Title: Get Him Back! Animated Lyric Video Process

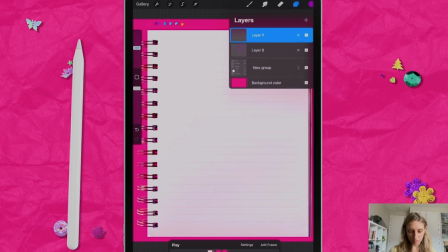So I'm going to click the plus button, and I'm going to not have it on animation mode anymore because I'm not animating right now.
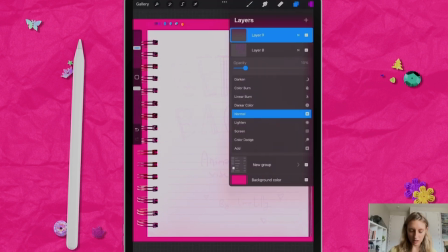Going to make this opacity really low, and I'm going to name my layers.
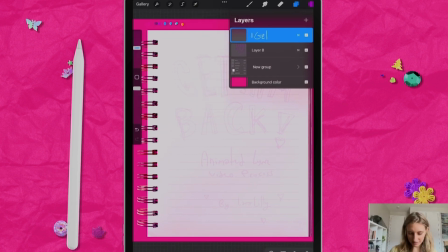Always name your layers, and I'm going to name this Get. So that is the first I'm going to do.
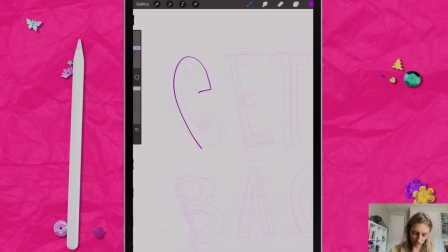And then I'm going to trace over the G, which I'm going to do off camera because it's going to take a while.
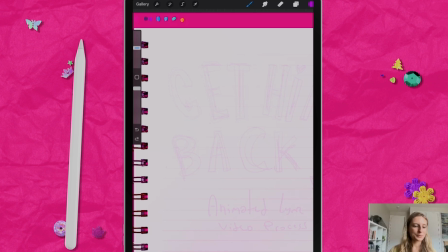But I will see you guys again when I get to the next step. All right, so it has been a while.
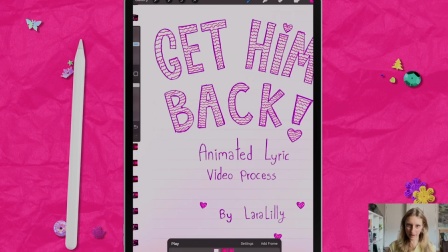It's been a while. But I have filled in the letters, traced over them, and something I want to note is that I traced over them twice.
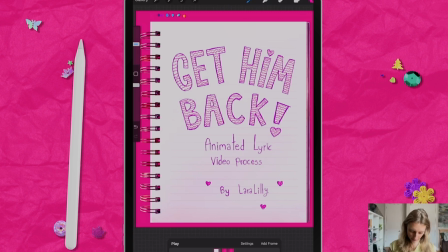So, and I also added these little squiggly lines, but if you see here, like I did it 2 times. That way it can create this little line boil effect, and well, later in the program, I'll show you how I edit it to make this easier to do, but basically
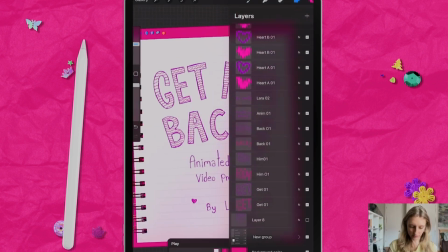every single asset, like we have get 1 over here. This is like the purple outline, and then get 2 in the second frame.
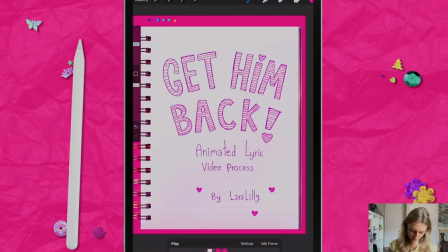So everything was drawn 2 times, and I added these little hearts, and yeah, everything is on its own layer pretty much,
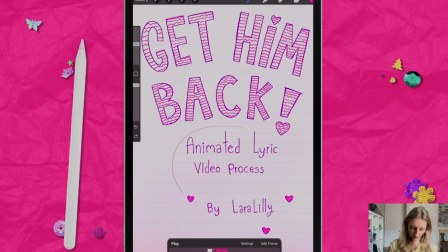like each word, and then the animated lyric video process is on its own layer, by Laura Lily is on its own layer, and all the hearts are on their own layer. So all these things can be moved independently of each other.
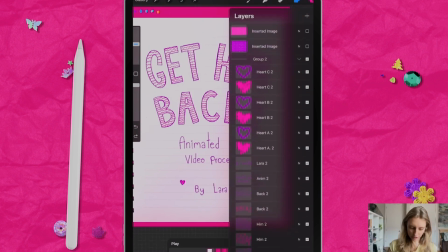So the next step is to add the glitter texture, which I have put here, the 2 different colors that I want to do.
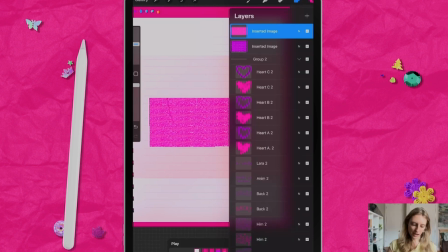So because I want it to look like a gel pen, I found this like sparkle texture on, I think it was Pexels,
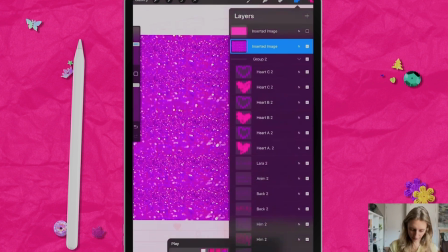and so I recolored it for each color.
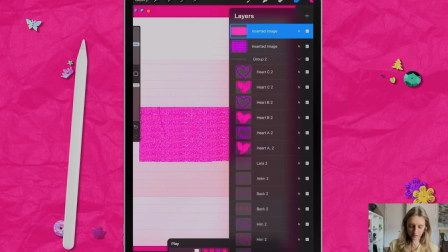So this is the pink one and this is the purple one. So what we do is we take the purple,
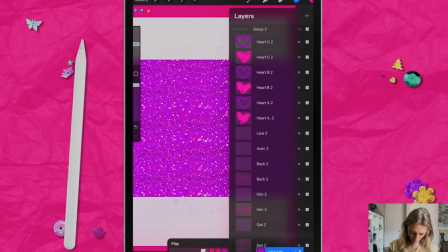just drag it to where we want it. So I'm going to go down to the bottom layer.
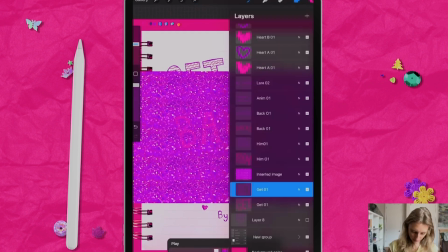We have Get 1. Resize it to be a little bit more close to the size of the text.
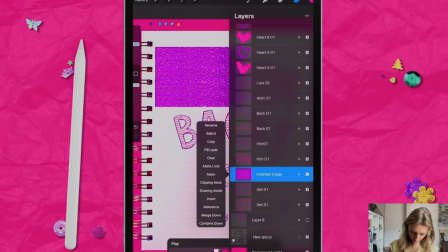And then you click, so you tap on the inserted image and you click clipping mask,
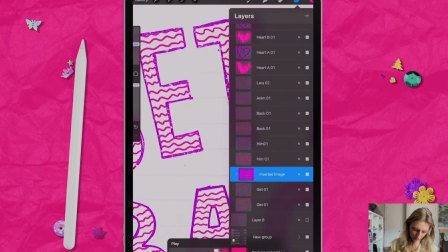and that clips it to the text below. And then I would put this in multiply.
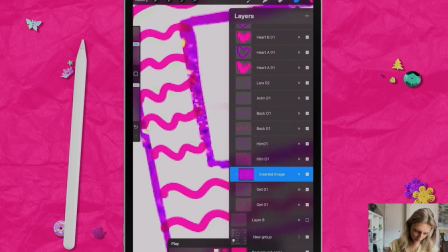That way we can kind of see through, like more like an actual gel pen. when it's in multiply mode.
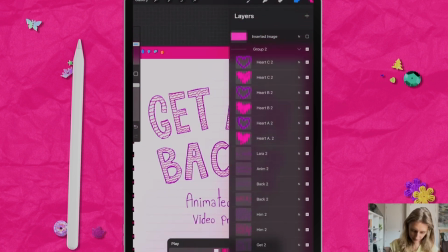And then I'll do the same thing with the pink texture. Turn that on, drag it down,
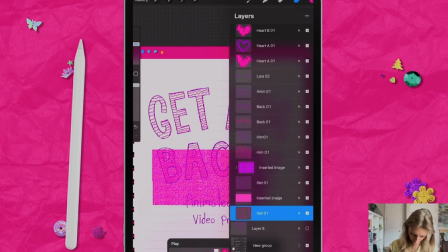put it over the pink part of the get, put this in a multiply layer,
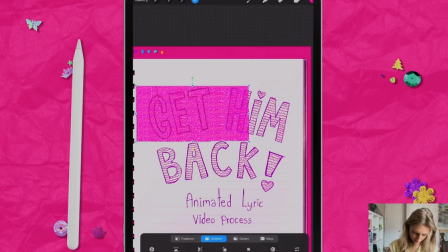and then drag it over and clip that on.
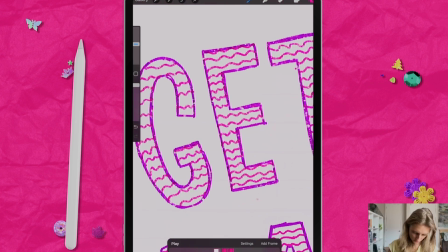And now we have this final, what I would use for the video.
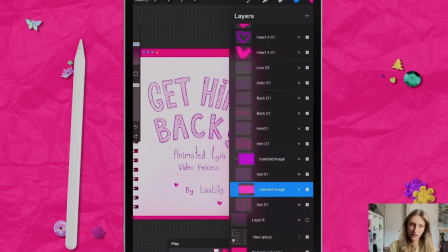Another thing, just quickly to add, is that, you know, the whole dragging it down and everything is a lot of, you know, it's kind of time consuming.
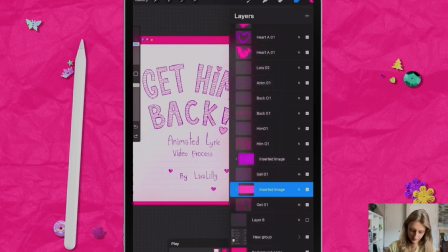So the next part would be a little bit easier because all I do is I will just duplicate the texture,
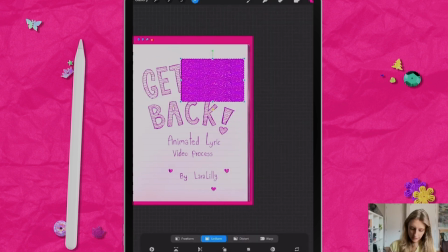bring it up, drag it over the next word, and clip it on.
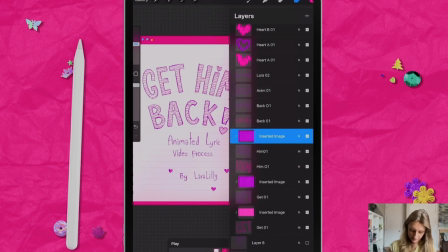So that saves me a lot of time. Once I have it sort of in the right place, I then just go up letter by letter and do each one.
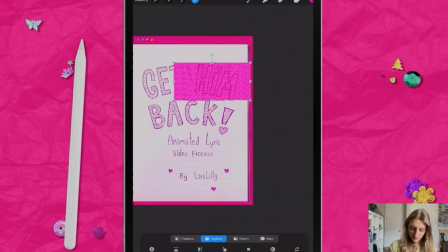Takes me not as long as like re-pasting in the texture each time.
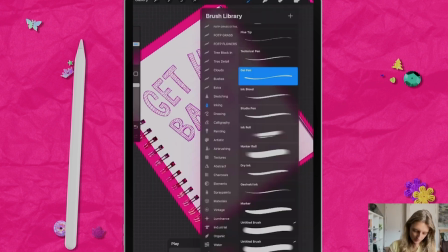So it's a pretty quick workflow. I'm gonna do the back as just one layer.
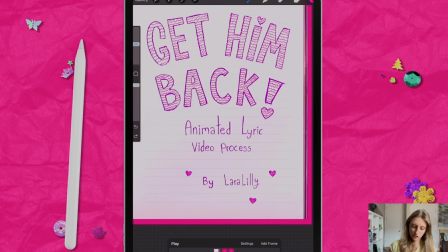But when I'm in the program, I'm gonna show you how I separate out the letters anyway, because I think I'm visualizing it in my head and I wanna have each letter kind of like pop up in sequence. I think that'd be cool, but I don't feel like doing like B1, B2, A1, A2, like it's gonna be so much more work.
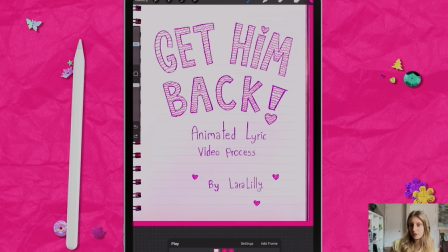So I'm gonna just do it as one now, and then I'll show you in the program how I can kind of divide it up using the puppet pin tool.
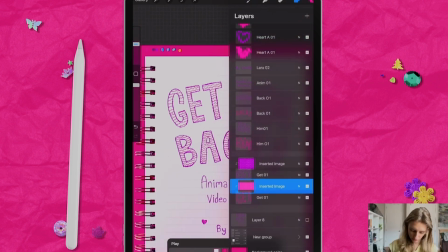So then what I would do in this situation is merge all these layers together so that this is just one
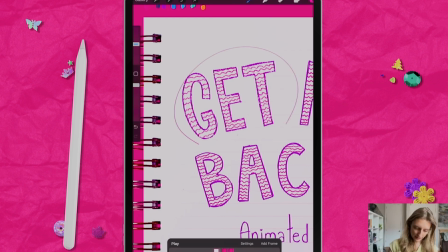asset to use.